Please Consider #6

If you have a moment, please consider with me Skype, specifically with regard to cinematography, evoking the three-dimensional world, the performer, and some theoretical questions. I'm going to talk about all four of these categories, but not in any particular order, and definitely not in isolation because they are so interconnected.
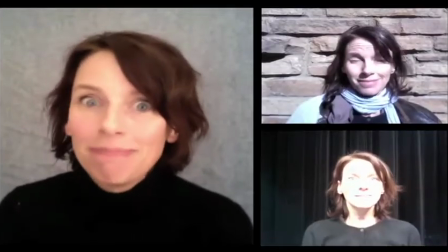(0:16)
First, let's talk about types of light. Low light, that happens too much. And fluorescence, they get a bad rap, but they can be lovely.
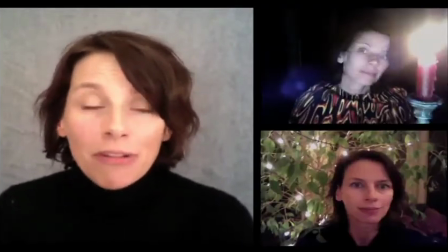(0:23)
Natural light, interesting. Incandescence, they are everywhere. And here we have candlelight above and below.
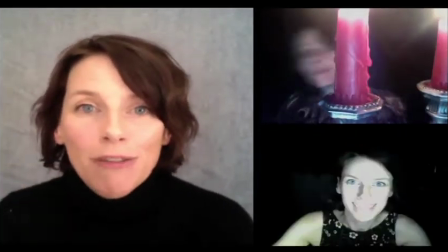(0:28)
We have Christmas lights, lights from a gas stove, and lights from an iPhone 4. Now consider with me the position of light.
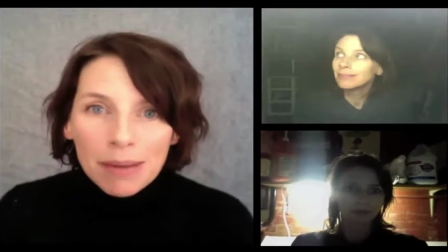(0:34)
Here, exact same light, different position, different look. Again, same light, different position. Fluorescent in front, fluorescent behind, different impact.
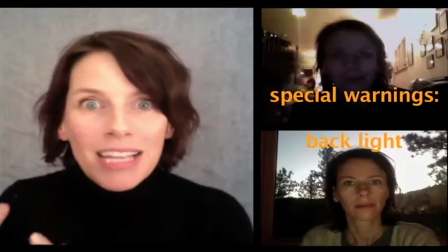(0:41)
Here we have a little demo of moving the light around and what it does. A special warning about backlight and uplight.
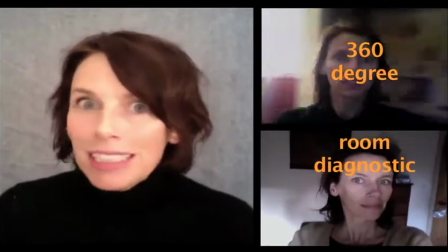(0:48)
Those are hard looks for people to pull off. 360-degree room diagnostic. That's what you want to do when you're going to make a call or expect a call.
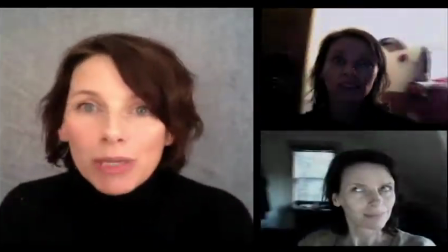(0:54)
Go in the room, look around, and see where the sweet spot is, the nasty spot, and the honey spot. Every room has a sweet one.
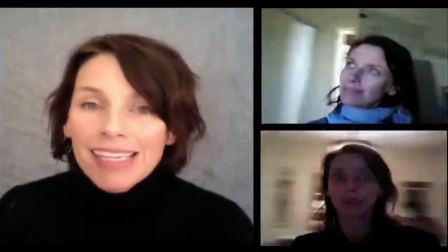(0:59)
And what is sweet at noon can be nasty in at 4. That's good to know. Snack prep.
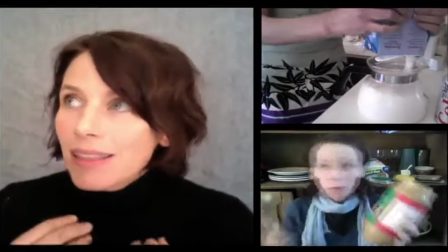(1:04)
Super important. The snacks we eat say so much about us and our values.
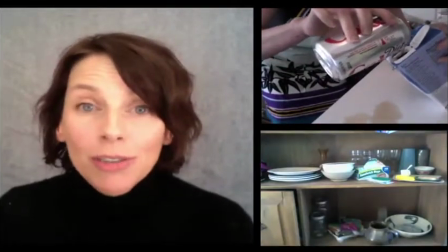(1:10)
And sometimes we don't want people to know what those values are, so it's important to know how to embed your snack in another form.
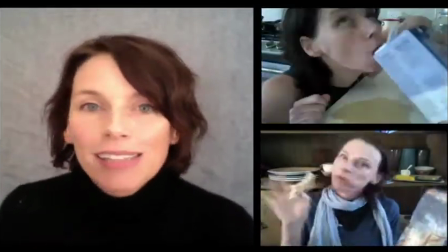(1:14)
That's what's happening above. Below, I know it's hard to see because it's happening so fast, but trying to show you the visual impact of different snacks.
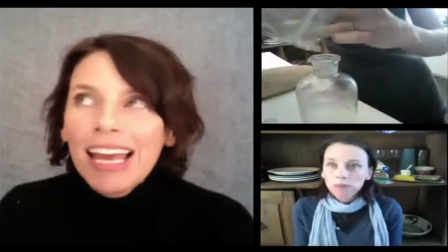(1:20)
All I can tell you is stay away from the Parmesan, cheap Parmesan, and dry top ramen, and go for the applesauce, really lovely mouthfeel.
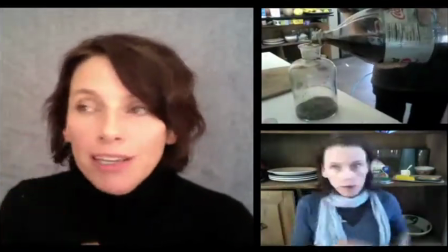(1:27)
Above you see I'm mixing chia with Diet Coke, which is a great option. It tastes delicious, and people say, oh, you're an athlete.
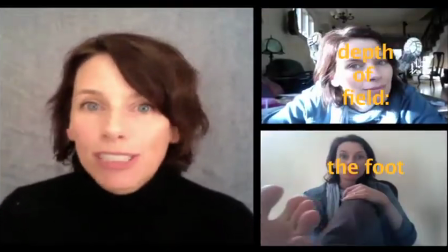(1:32)
Did you read that book? Okay, depth of field, the foot. Do it with the foot. It's the easiest, fastest way. Everyone has a foot.
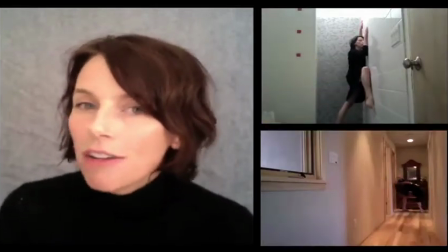(1:37)
The power of the dance. Love the dance. The dance is so effective at communicating things that language stumble and trip over.
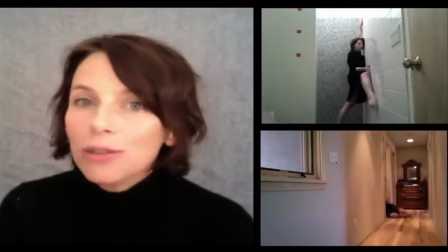(1:44)
And it's not used often enough in Skype, and I think it should be.
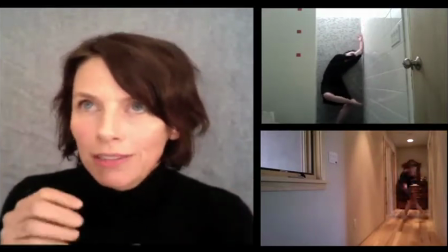(1:47)
And the dance with snacks, which inherently have texture, digestion, flavor,
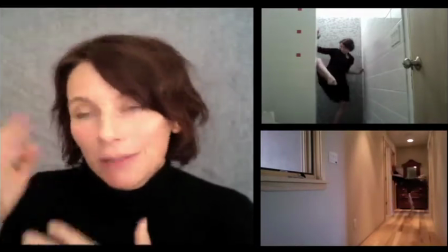(1:54)
smells, and depth of field, they, along with the dance, evoke the three-dimensional world, which is super, super important.
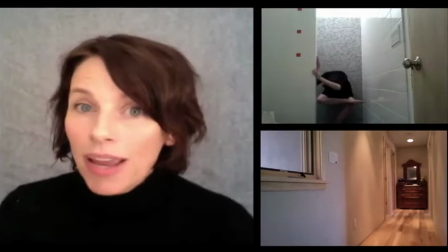(1:59)
And again, the dance, it says things that can't be said any other way. And I know it's kind of efficient, like this is just an excerpt of a conversation.
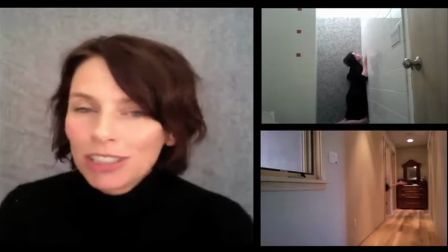(2:07)
Words can be more efficient, but there is something lovely about the dance.
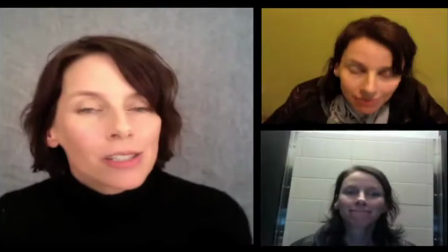(2:10)
Okay, the angle, camera angle, this is so important because so often people have their camera in an angle that is maybe not the best choice for them.
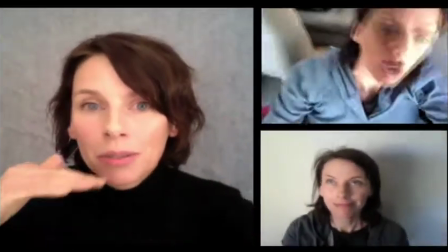(2:16)
Please, oh please consider lifting up the angle with either a yoga block or a couple boxes of Cheez-Its.
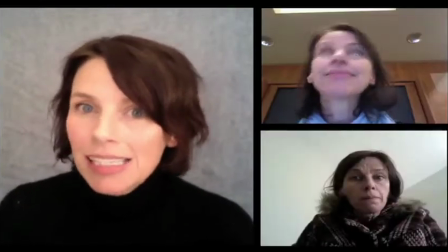(2:24)
Warning again about the low angle, and again, that's what is the case in most computers. Please consider with me keeping busy.
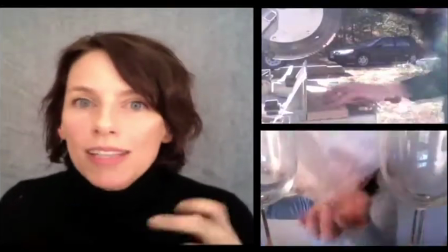(2:30)
Project table, project are so important, but you want people to see what you're doing, because if you're just doing it on your tabletop, they won't see it.
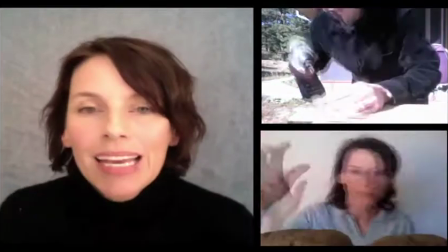(2:38)
So I've invented this this little table with 5-inch screws.
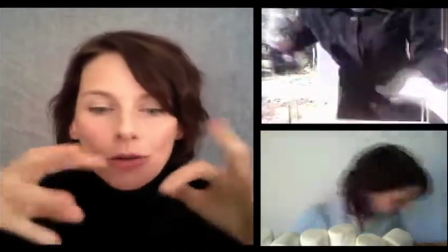(2:42)
Raise the action up so that it can be involved, and that way you can say one thing, you can do a project that says a totally different thing, creating kind of intellectual montage, thesis,
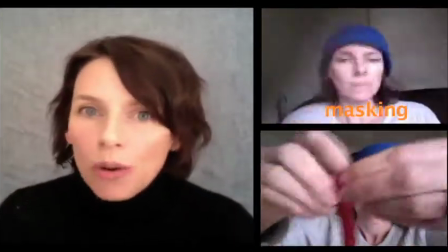(2:50)
antithesis, synthesis. Okay, masking, that's what's happening here. So important to challenge and resist the tyranny of the rectangle.
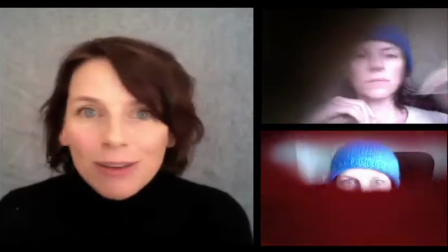(2:57)
This rectangle is everywhere, and I have to say, it's completely arbitrary. Back in the day, those film boys, they could have done anything with the shape of a film, but they went with the rectangle.
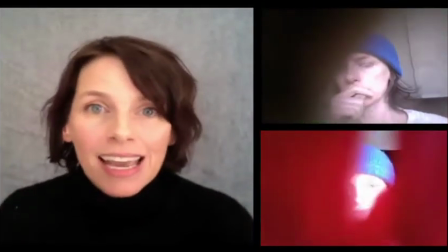(3:06)
They could have gone the oval, and I wish they had, but they didn't, and we need to resist it because it's everywhere, in the paper, everywhere.
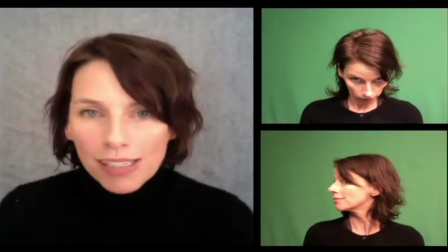(3:11)
It's an issue. Okay, again, know thyself. What, where, what do you want to say?
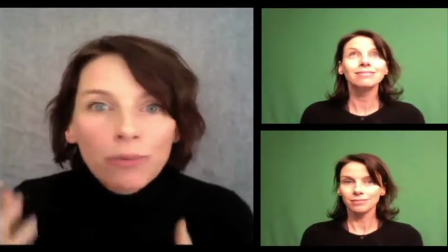(3:18)
And again, there's no value judgment here. I know, I get it. The idea of beauty changes over time, and it's culturally constructed.
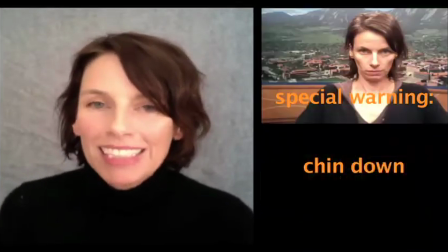(3:25)
It's about choices. What do you want? But again, special warning, across cultures and across time, the chin down.
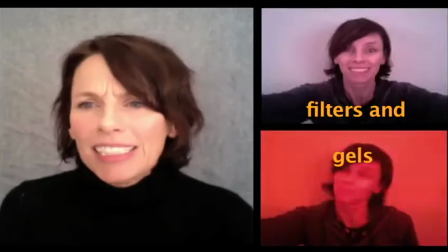(3:30)
I don't know when it's ever been popular, so you might want to think about that. Okay, gels and filters. Here, I'm putting some theatrical gels, which I think are great.
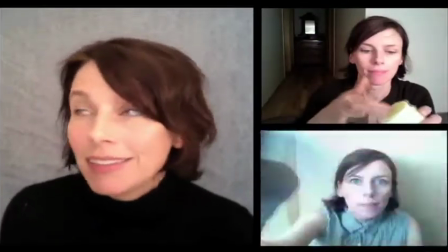(3:37)
They really kind of add a mood to a conversation, which is huge. If you don't have access to theatrical gels, I recommend little magic markers, a little more subtle but quite powerful.
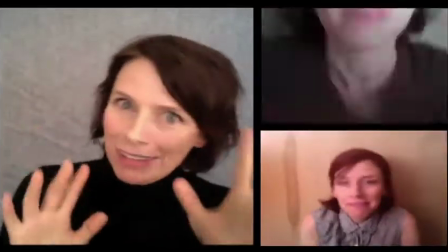(3:46)
Above, petroleum jelly when you're feeling old. Not that there's anything wrong with feeling old, but it softens the look.
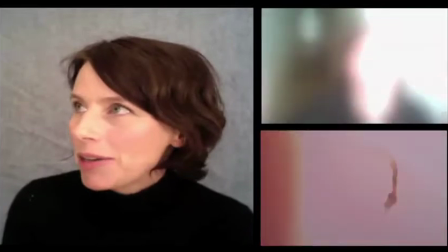(3:50)
And if you want to do something a little more abstract, a little more impressionistic, more accurately, use Preparation H. It's great for dances and when you're feeling really French, really, really great.
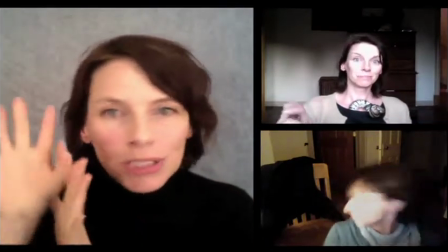(3:59)
Love it there. I want to speak now, not specifically about what's going on to do, it's just more ideas here, but say it is important to participate with technology.